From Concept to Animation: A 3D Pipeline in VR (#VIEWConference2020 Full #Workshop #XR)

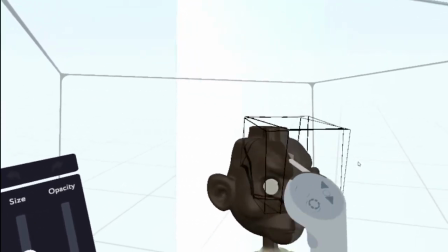You'll have noticed I used the paint mode in Creator to block in a simple vertex color palette for that dinosaur.
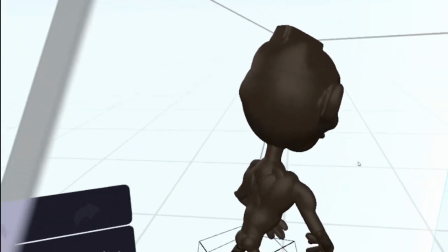You have the same brush shapes as clay sculpting, sphere, cube, cylinder and so on.
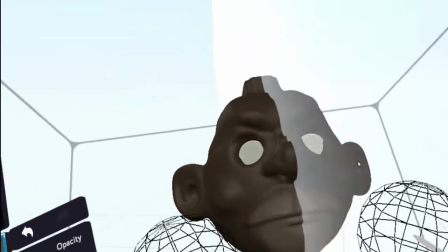You can even reshape those brush tips using the same manipulators as well. This character here is a boxer for an AR prototype.
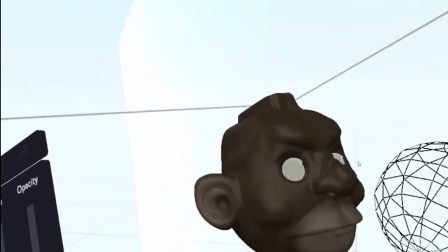That's why he's heavily stylized and simplified. The art direction for this project is inspired by Will Vinton's Claymation
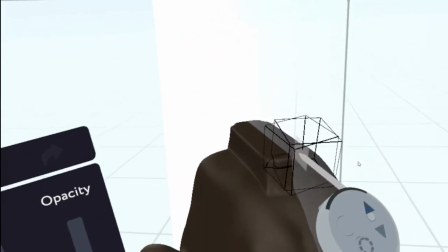films as well as the classic Celebrity Deathmatch series on MTV, if anyone remembers that show.
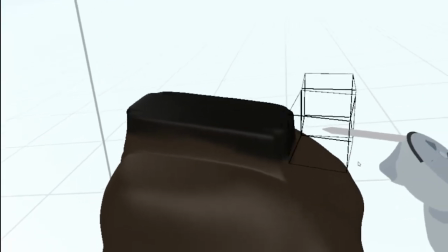I loved that show as a kid. I mean the original Eric Fogel run from the 1990s.
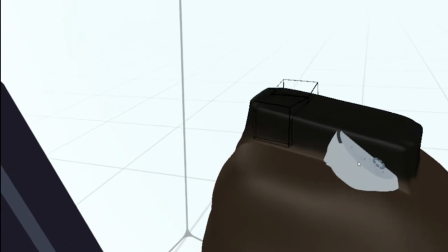Not for the celebrity aspect. I remember digging how wild the animation would get.
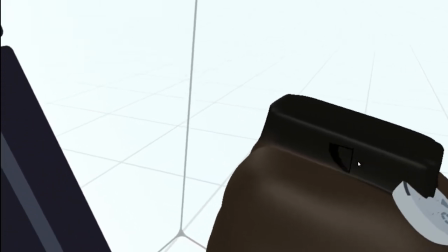The extreme fights were just ridiculously fun. Gloriously anarchic for the time, the action had pretty exaggerated animation.
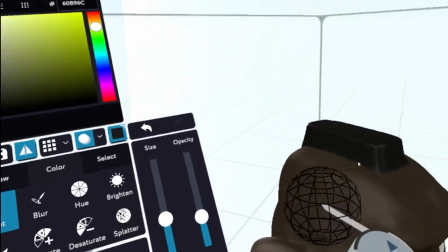This was amidst the era of the early Mortal Kombat games as well, so within that context what made Celebrity Death Match extra fun to watch
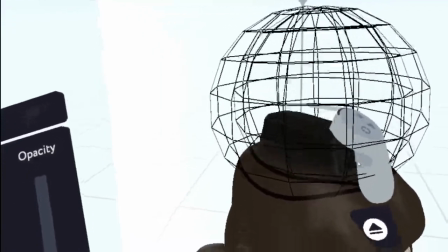is because you could see it was hand-animated and so over-the-top and irreverent for its time.
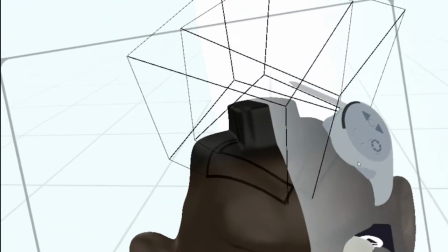In the spirit of you know Tom and Jerry or Tex Avery, Celebrity Deathmatch carried that tradition on in the 90s,
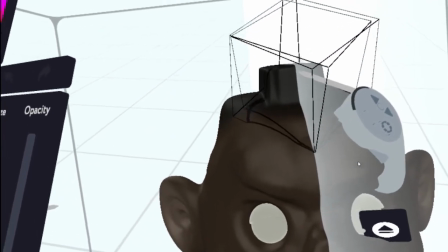you know, alongside contemporary itchy and scratchy type segments from The Simpsons.
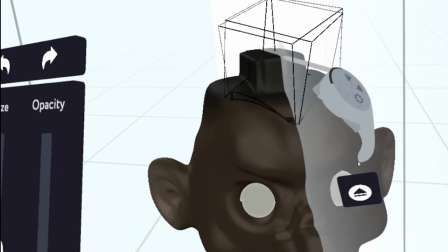To an impressionable teenager like me, as I was at the time, I got how it was satirical commentary on the obsession with violent sports shows on TV.
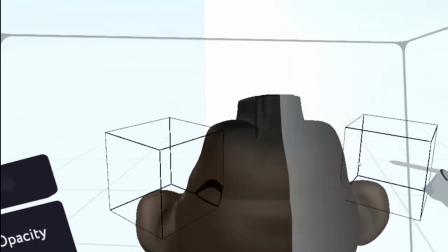In hindsight,
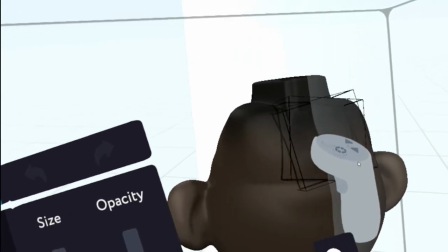you could argue it was kind of prescient of the celebrity-focused reality programming that MTV would eventually pivot to not long after.
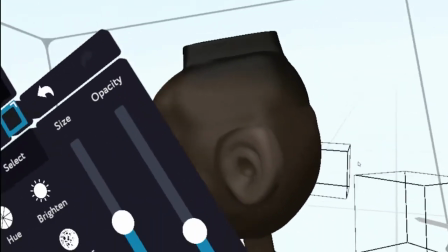Anyway, the nature of mobile AR right now means that characters, props and any 3D assets need to be low poly.
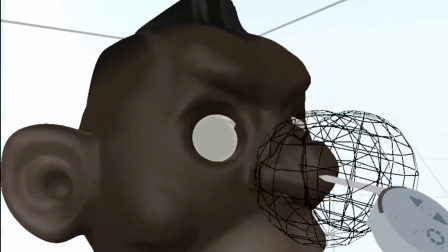So even though the mesh of this voxel sculpt will no doubt be super dense, like I showed you earlier with that rodent,
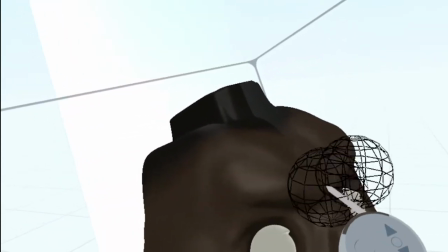by being conscious of the output media this character is intended for,
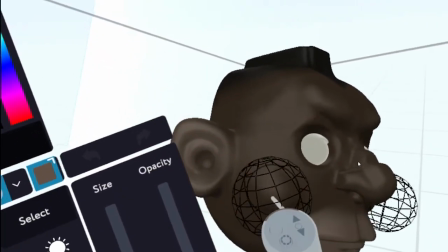when I sculpted him I made design choices that I felt would work when I processed and optimized the mesh downsized.
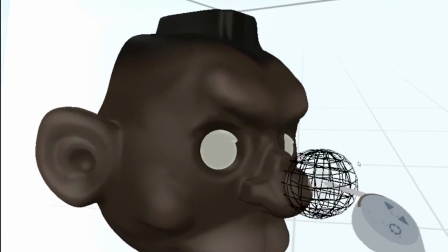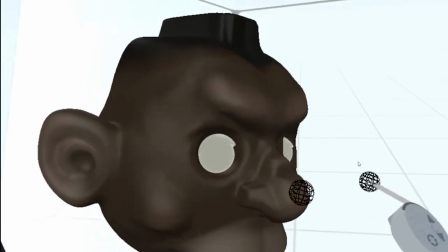And as I place the paint down I'm conscious of those bold choices I'm making the art direction.
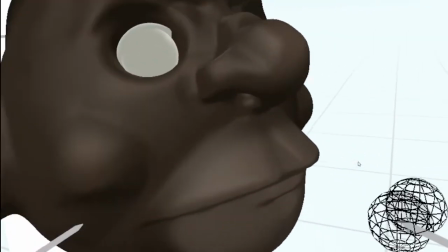This character clearly needs to pop in his simplified form and in AR the readability has to be pretty high as well in
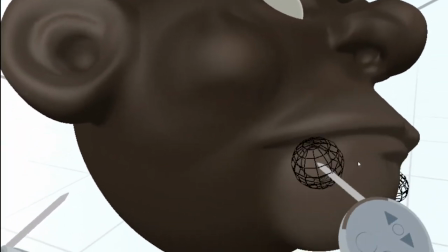terms of your color palette because it's got to help it stand out within whatever environment the user is experiencing it.
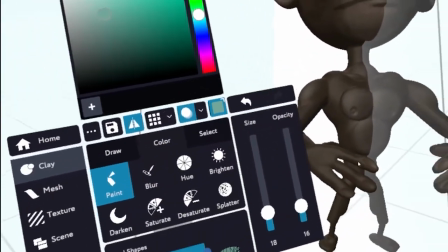This guy's a caricature at the end of the day,
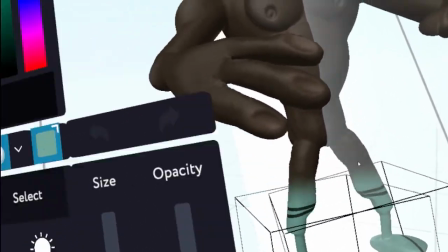so that gives me the opportunity to distort proportions in a way that highlights the role of the character.
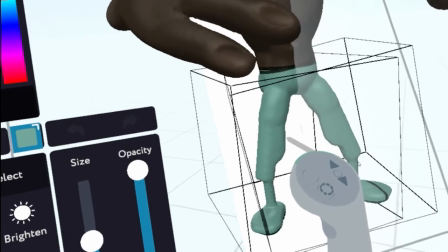In his case, he's a boxer. The focus is on his hands. Makes sense, right?
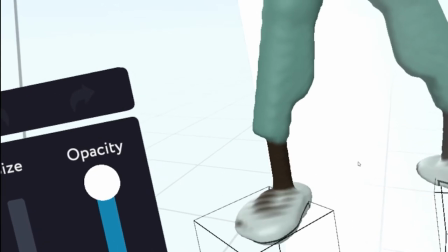That'll also help functionally when he's in situ in the AR app because you want
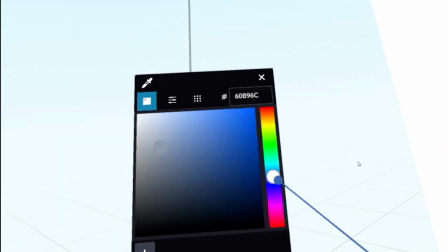to keep his attacks clear and his hitboxes feeling effective in the gameplay.
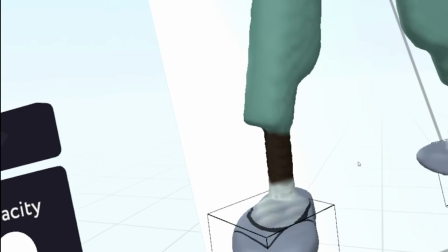I'm making use of the brush tips here, the specific shape of it, to define certain lines of colour.
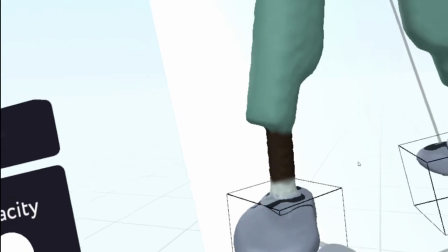So I laid the sock down first and then painted the shoe over it.
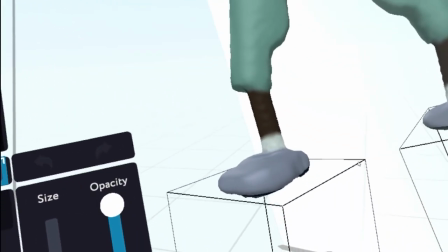I mean this is for a prototype, so I can totally get away with this because it's really about selling the concept.
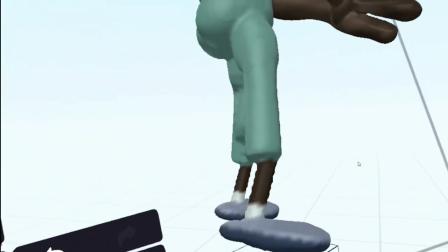Landing the overall idea with just enough stylistic cues to get a sense of whether this is going to work creatively,
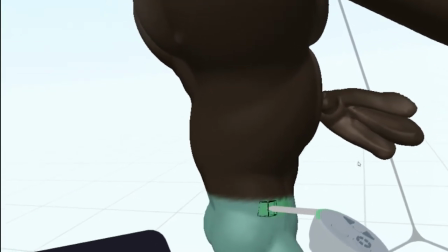functionally and as a compelling experience for the target audience.
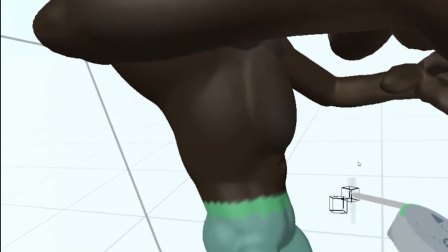So far painting in VR is still kind of low res as you can see it's kind of it's quite a jagged edge to that paint but
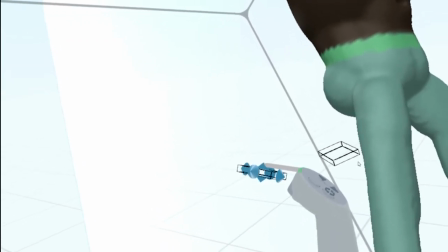I'm sure that's going to get better and better as time goes but as it stands now it's still a really handy way for me to create pre-vis
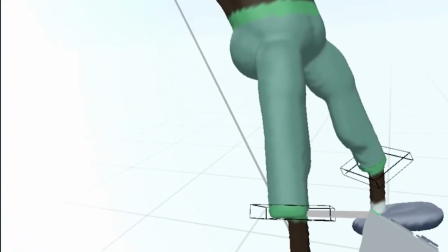art like this right.